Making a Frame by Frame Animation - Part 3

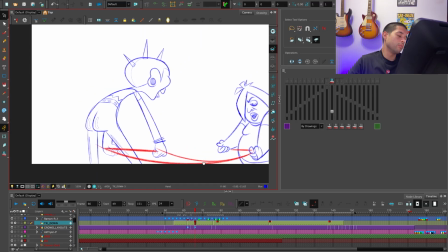26:26 Beautiful.
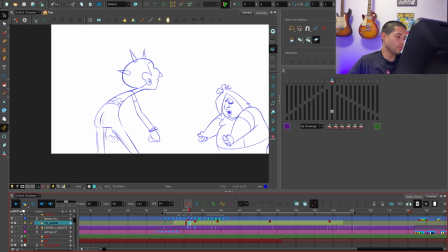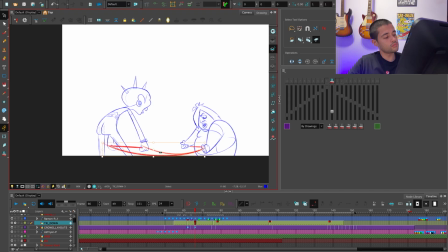Oh no, I can take all of this dude 01,
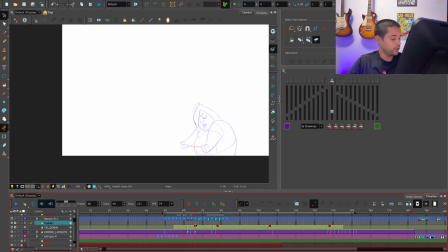26:52 and I can copy all of these frames of this dude here, because I can animate with a peg some stretch and squash on this dude, and that will just help a lot.
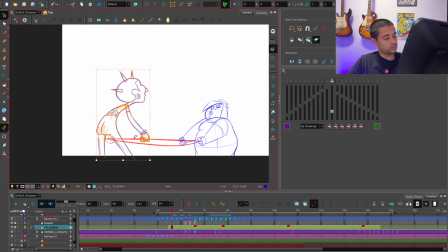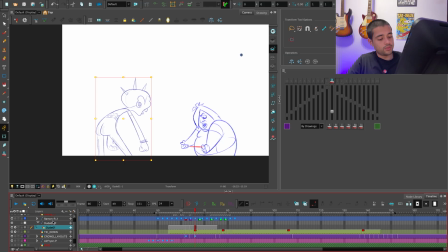27:31 Bam. So I'm going to boom add a peg here and move this here, and with these two squashes I can do this.
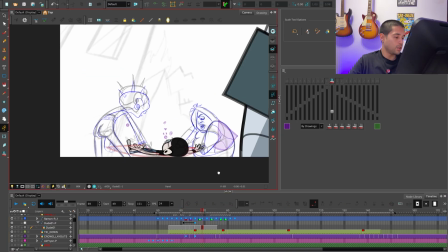27:46 Feels more alive because I don't have the patience to add more frames here.
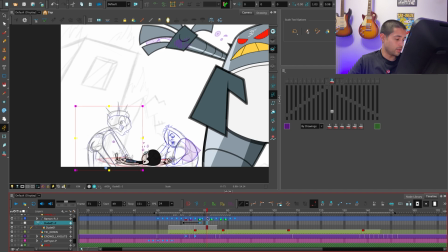27:53 Even here I can just delay this so it feels like it's going down on all of these frames, even all the way here. See?
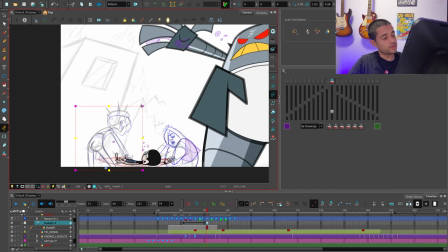28:09 Everything feels like it's moving, and I'm just moving this and squashing everything.
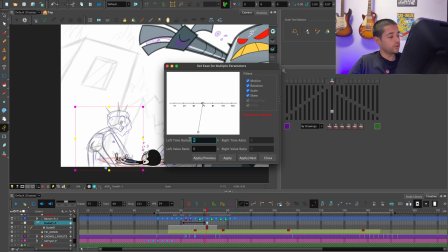28:14 And I can add a slow in here for 555, 22.
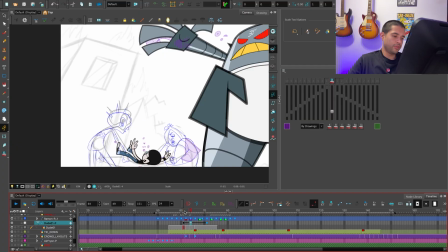28:23 And maybe because you're seeing this behind the scenes, you will you'll feel like it is losing the magic, but yeah. And then I can grab this frame, for example, over here, and I can use this to recoil this pose.
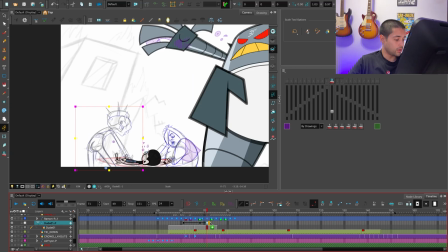Even less. There you go. Let me get rid of this rough pass. Oopsie. That would be.
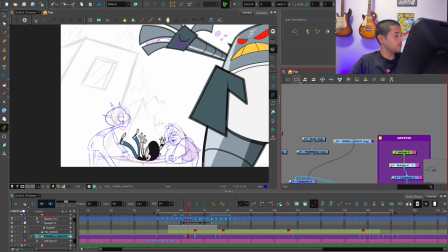28:59 Bam. Look at that. Look at that. With just a few frames that I drew. And I'm going to do the same thing for the other dude. Move this here. Bam.
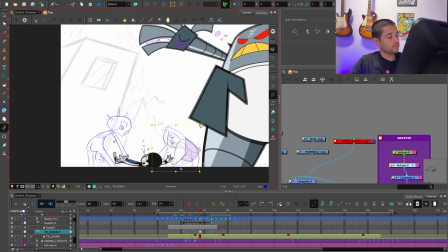And even moving this a bit back.
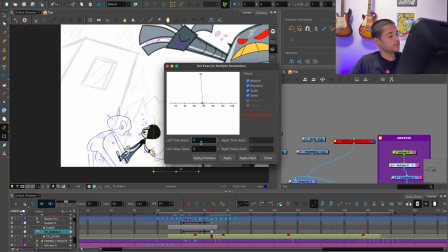29:32 And I'm going to slow out these 54, 52, 23, 22.
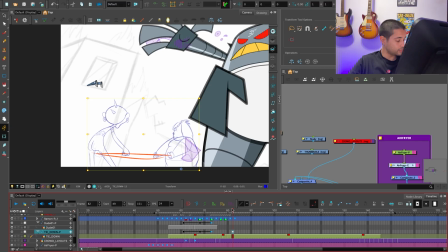29:41 And now look at this. Even here in this overshoot.
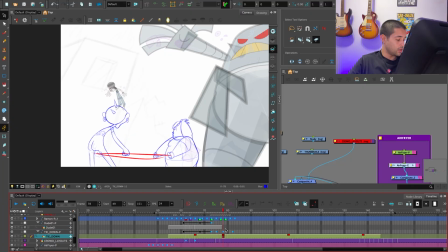29:47 Even here in this overshoot. I will take this dude, get rid of this, get rid of this.
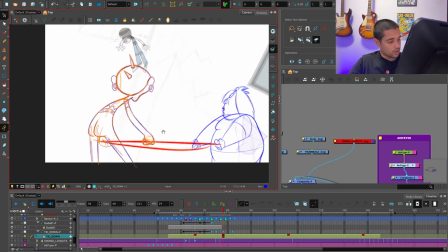29:58 Come on. There you go.
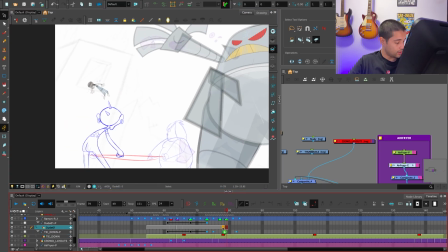Now I'm going to get rid of this dude on the other frames.